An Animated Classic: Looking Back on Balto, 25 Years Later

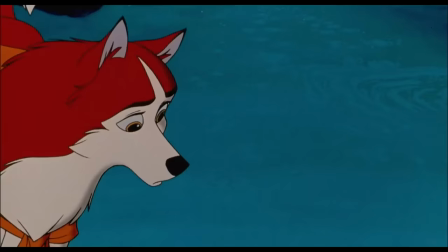(42:04)
Back in town, Jenna sits outside the hospital, sick with worry, when she picks up Balto's scent, and notices his trail heading out into the wilderness.
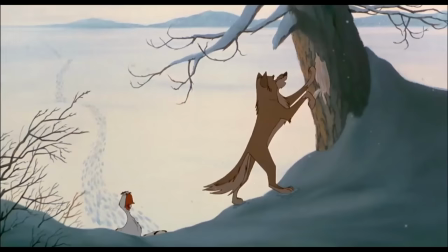(42:15)
Balto begins tracking the team, cleverly marking the trail by scratching out strips of bark from trees along the way.
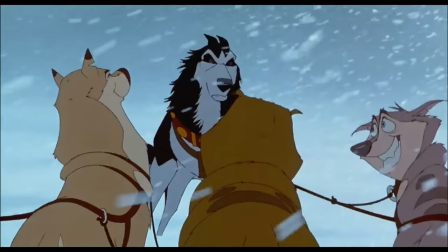(42:21)
The team with the antitoxin, however, are hopelessly lost in the storm.
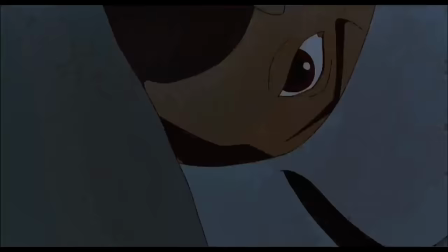(42:26)
When the others begin to realize this, Steel panics and leads them down a steep incline, where the musher is knocked unconscious.
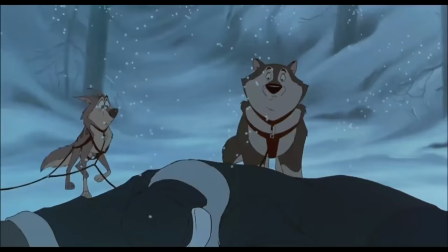(42:38)
The dogs then huddle together, shivering against the wind and snow, as the camera pulls back,
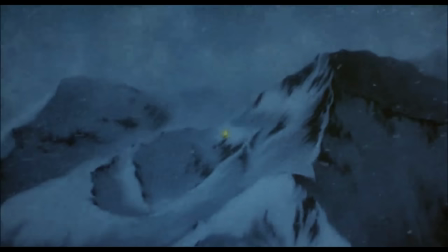(42:43)
and here, we see the faint light from the lantern struggling to shine through the enveloping power of the blizzard.
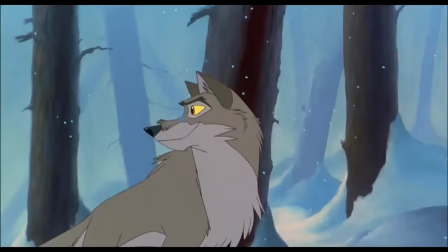(42:50)
We then cut back to Balto and his friends, who are walking through a forest.
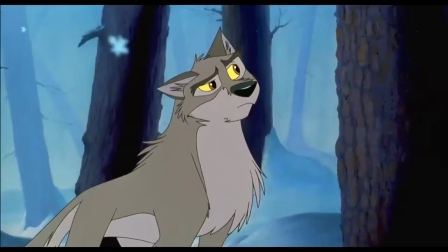(42:55)
While the others make a great deal of noise, Balto gets a sense that they are being watched, and urges them to hurry after him.
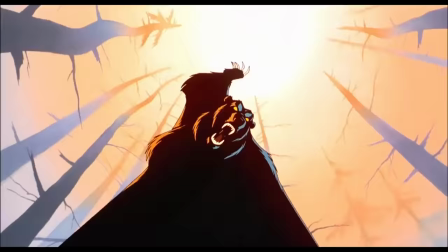(43:02)
The group then encounters a grizzly bear, and are forced to fight for their lives as the beast pursues and attacks them.
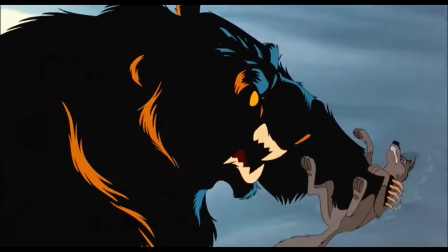(43:08)
The animators did a great job of making the bear menacing, giving it shadowy fur with burning eyes,
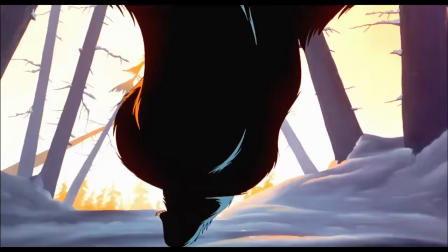(43:14)
and using yellow and blue highlights to portray the play of light and shading on its fur.
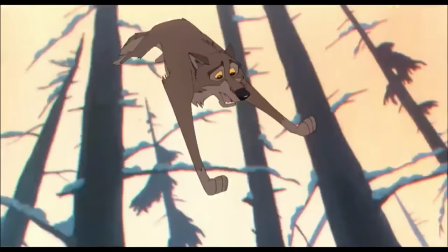(43:18)
Balto fights the beast in an attempt to draw it away from his friends, but is pinned beneath its massive claws,
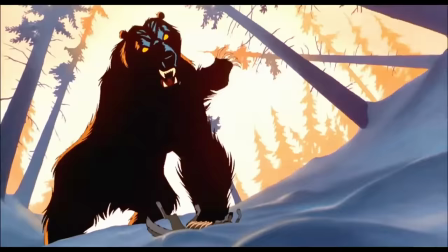(43:24)
only for Jenna, who has tracked the group, to intervene and save him. She buys him time to escape before being injured.
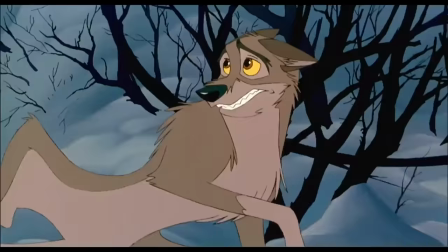(43:31)
And, as a little aside, it's nice that the writers gave her more of a role in the plot than just being the main character's love interest.
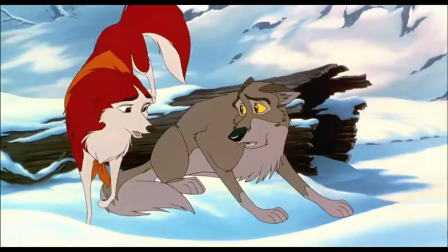(43:38)
She actually shows agency and is an active participant, even saving the hero's life, which,
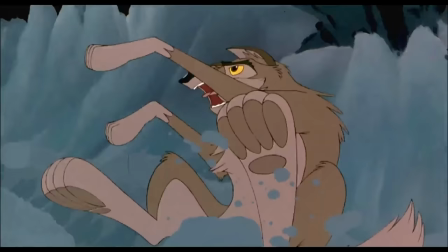(43:43)
while hardly noteworthy nowadays, wasn't particularly common when the movie came out 2.5 decades ago.
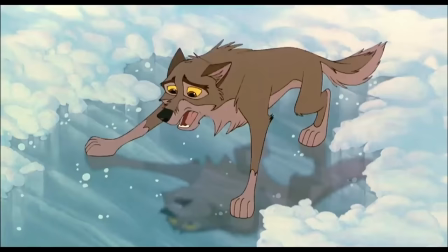(43:50)
Balto ends up being forced out onto a frozen lake, where the bear pursues him, even as the ice begins to crack.
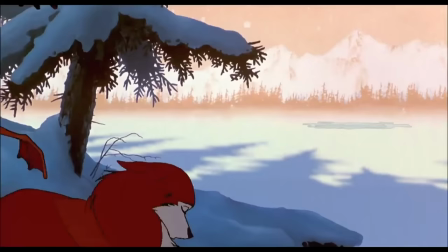(43:57)
Eventually, the two plunge into the icy waters below, and the polar bears leap in after him.
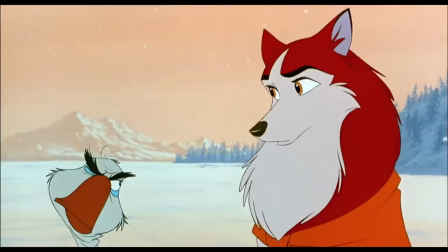(44:02)
So, in fairness, they actually do serve one proper function in the movie.
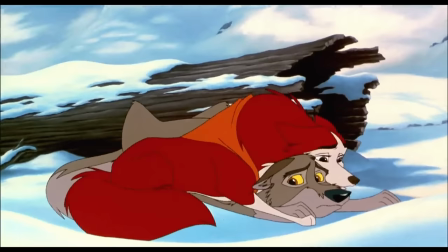(44:06)
Balto is saved from the frigid water, and as Jenna helps to warm him up, she relays information about how to find the missing team.
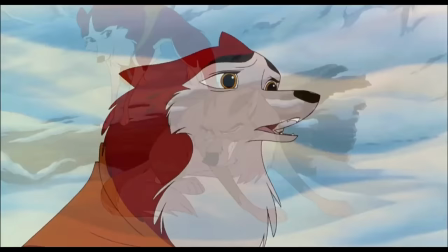(44:14)
By the way, voice actors Kevin Bacon and Bridget Fonda really helped to sell the chemistry between these two characters.
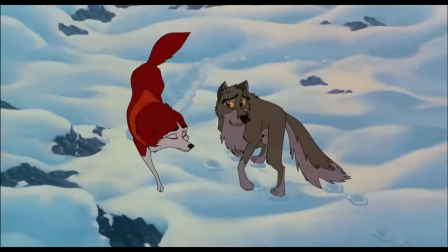(44:20) Are you okay? Are you okay? Jen? I'm fine.
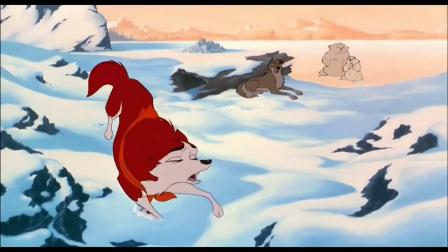(44:24)
As the group prepares to set out once more, Balto realizes that Jenna's leg was broken during the fight with the grizzly bear.
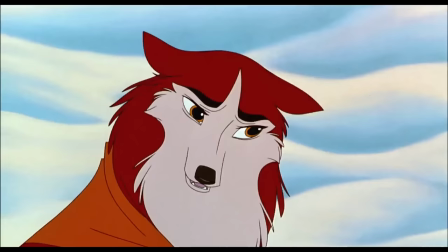(44:32)
Rigging a sled from a fallen pine branch, he convinces the others to bring her back to Nome while he will go on ahead.
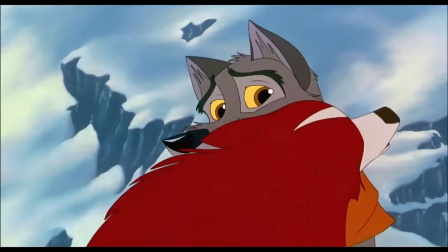(44:38)
Jenna, at first reluctant, eventually agrees, and we get this wonderful little scene.
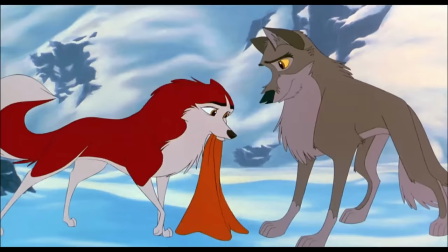(44:43) Going on alone? Won't be the first time. Oh, here. I'm afraid it won't keep you very warm.
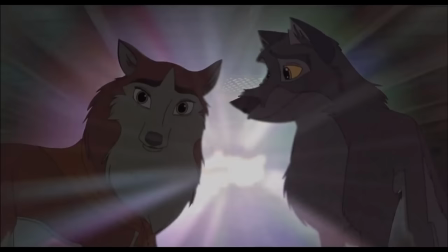(44:50) Yeah, it will.
What can I say? This movie's absolutely adorable at times.
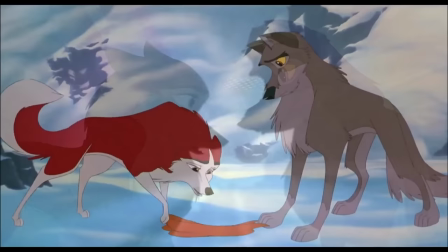(44:57) Yeah. Beautiful.
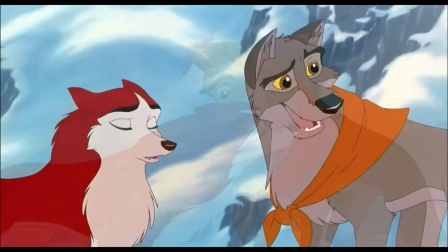(45:02)
As a token of her faith in him, and a reminder of the importance of his mission, Jenna places her bandana around Balto's neck, which will come into play later.
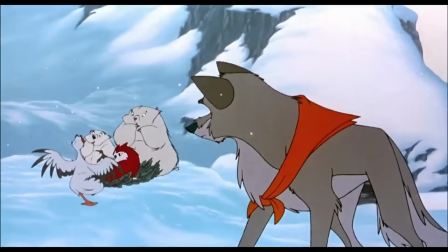(45:11)
Boris is ready to go on with him, but Balto convinces the goose to help lead the others back.
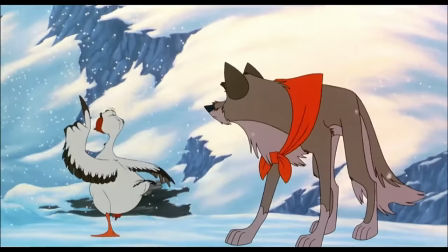(45:16)
And here, his old friend delivers what might be the movie's most iconic line.
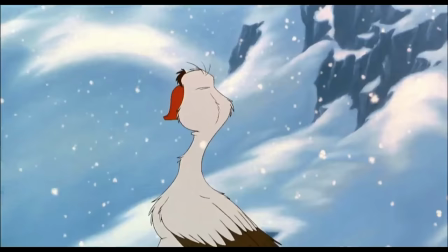(45:20) Let me tell you something, Balto. A dog cannot make this journey alone.
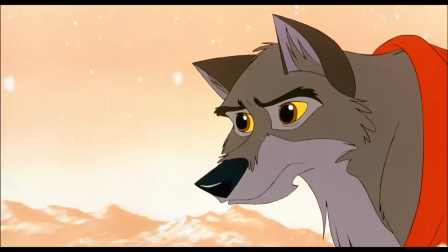(45:28) But maybe a wolf can.
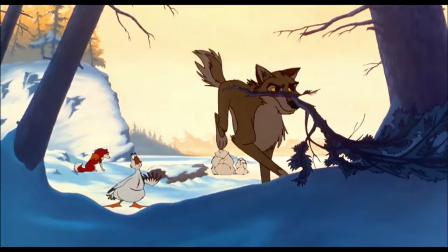(45:32)
The writers cleverly staged this scenario in order to remove the side characters from the main storyline,
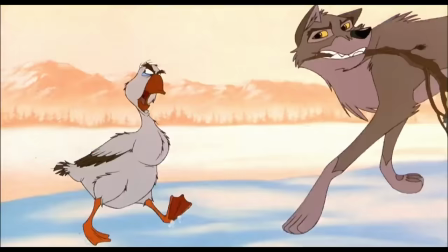(45:38)
leaving Balto on his own as he forges ahead to find the missing team.
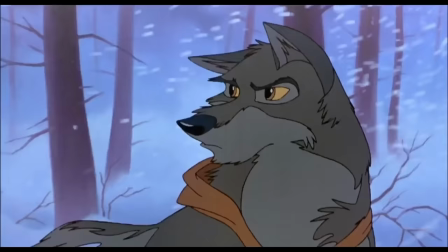(45:43)
Back in Nome, the telegraph operator learns that the storm is too severe for another team to be sent,
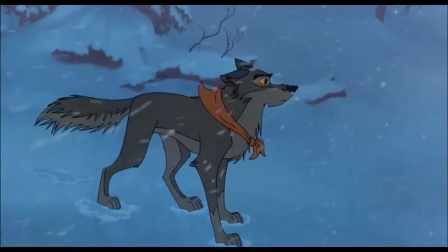(45:48)
and that the survival of the town's children depends on the missing team being located, which helps to maintain the tension as we follow our protagonist.
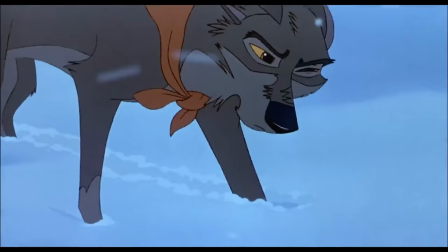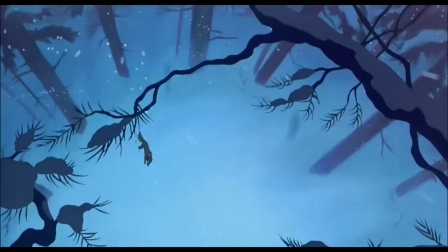(46:02)
Braving the brutal subarctic conditions, Balto eventually manages to track down the team.